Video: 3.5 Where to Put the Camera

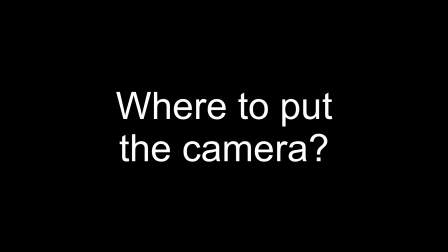0s
The second question is where to put the camera. I have a technique that'll get you to practice in the exercise. In every scene, there are 4 things to include. If you watch an event, like someone involved in an activity, your eye focuses on the content, the action, the details, and to get a sense of how the person on screen feels about what they're doing. I call this my 4-point coverage rule. I'll demo each of the 4 principles in the 4-point coverage rule and show how they help us in conjunction with the principles of axis and in order to try to figure out where to put the camera. Here are the 4 kinds of shots you need. Number 1, context.
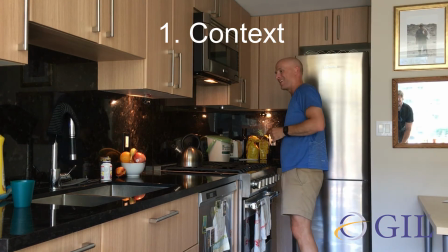47s
This is a wide shot that shows the location. It helps the audience understand the place, time, and the surroundings.
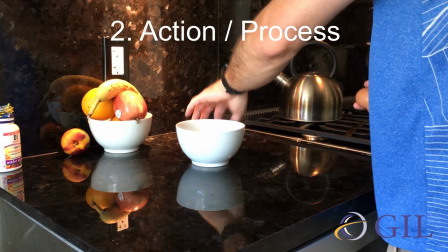56s
Number 2, action or process.
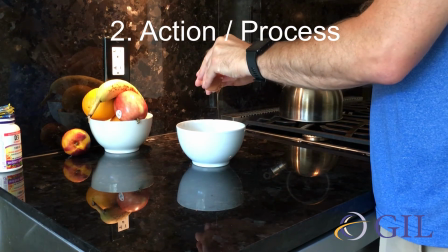59s
This includes a series of medium-sized shots to show the audience what's happening.
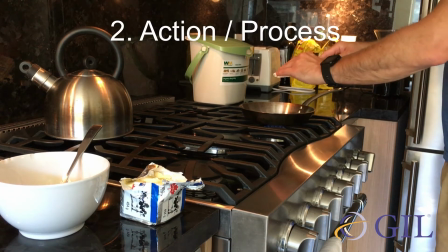66s
These clips are medium-sized shots that follow what the people on screen are doing.
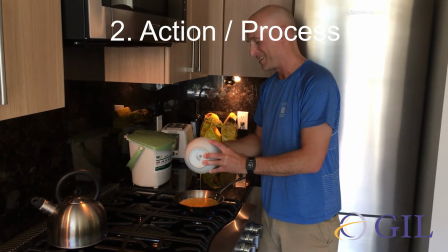72s
Number 3, details.
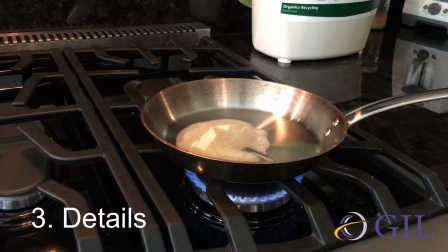75s
Every scene has an opportunity to capture close-ups of something we can't see in the wide or the medium shots. Grab these close shots for a couple of reasons. To show the audience something that we couldn't explain any other way, and to use these shots as a way of breaking up the action when we edit.
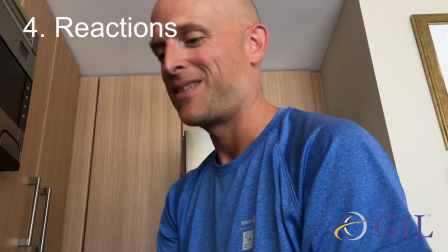97s
Number 4, reactions.
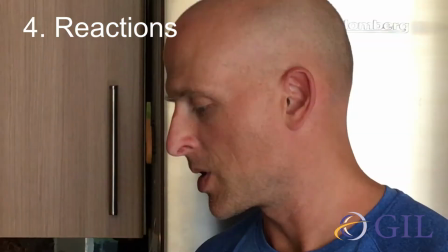100s
Finally, whenever you are shooting someone doing things, turn the camera toward their face.
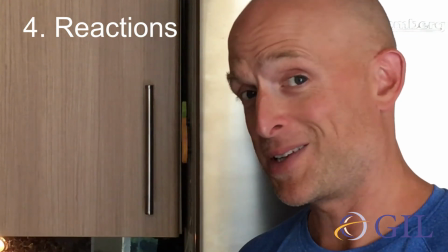106s
The audience needs to see how the person on screen feels about what they're doing. Are they excited? Are they remorseful? Are they bored? Are they ambitious? This is the biggest secret to making an effective video. Are you ready for it? Empathy. We watch films because we want to experience how other people feel. If you see an emotion happening while you're shooting, point your camera at it. The audience will forgive almost any bad shot or bad edit if they can connect with the person on screen. Here's an example from Zimbabwe. We've already looked at it once. I start with a wide shot to show the audience where we are, who's present, and what the world looks like.
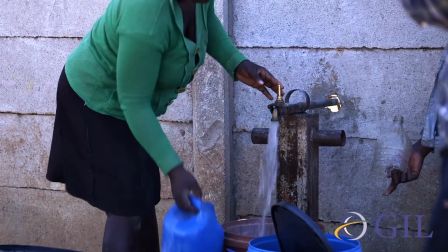155s
Then I follow the women as they work to get water.
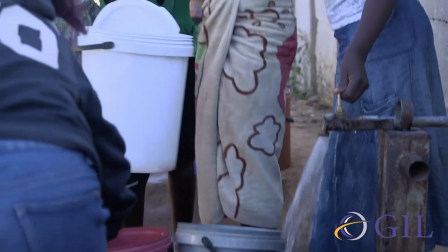159s
Adding a close-up to show the water coming out of the tap gives the audience a perspective that only the camera can show.
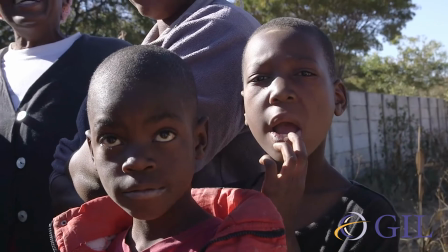167s
The water looks clean, it's healthy, and it's plentiful. Finally, I want to show how people feel at the well. You don't have to edit the shots in this order, but these 4 elements of my sequence, my 4-point coverage rule, are things that will make every scene feel like a complete story for the audience. One thing to point out as I'm talking about where to put the camera: take note of the shots again and think about the axis and the screen direction.
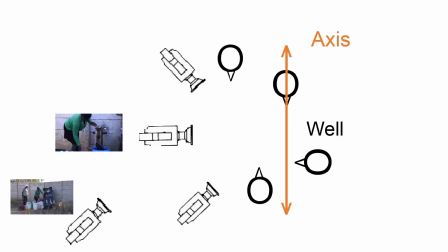197s
These are things I talked about earlier in these videos. I'm not jumping around to different angles that would disorient the audience. The women are working at the water pump and looking at each other. Their eye lines give me the motivation.
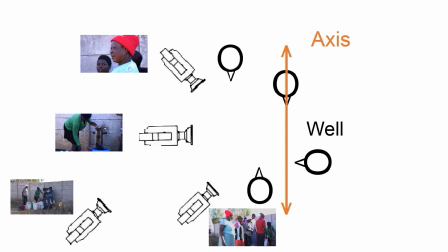213s
I get nice and close to their eye lines, to the axis, but I don't cross it. While this isn't the most critical detail to achieve when I'm shooting a video, it really helps the audience engage in the story because they're not suddenly trying to make sense of their orientation as I edit between the different shots. These principles will take practice and a fair bit of experimenting, and it's something we'll do in the next exercise.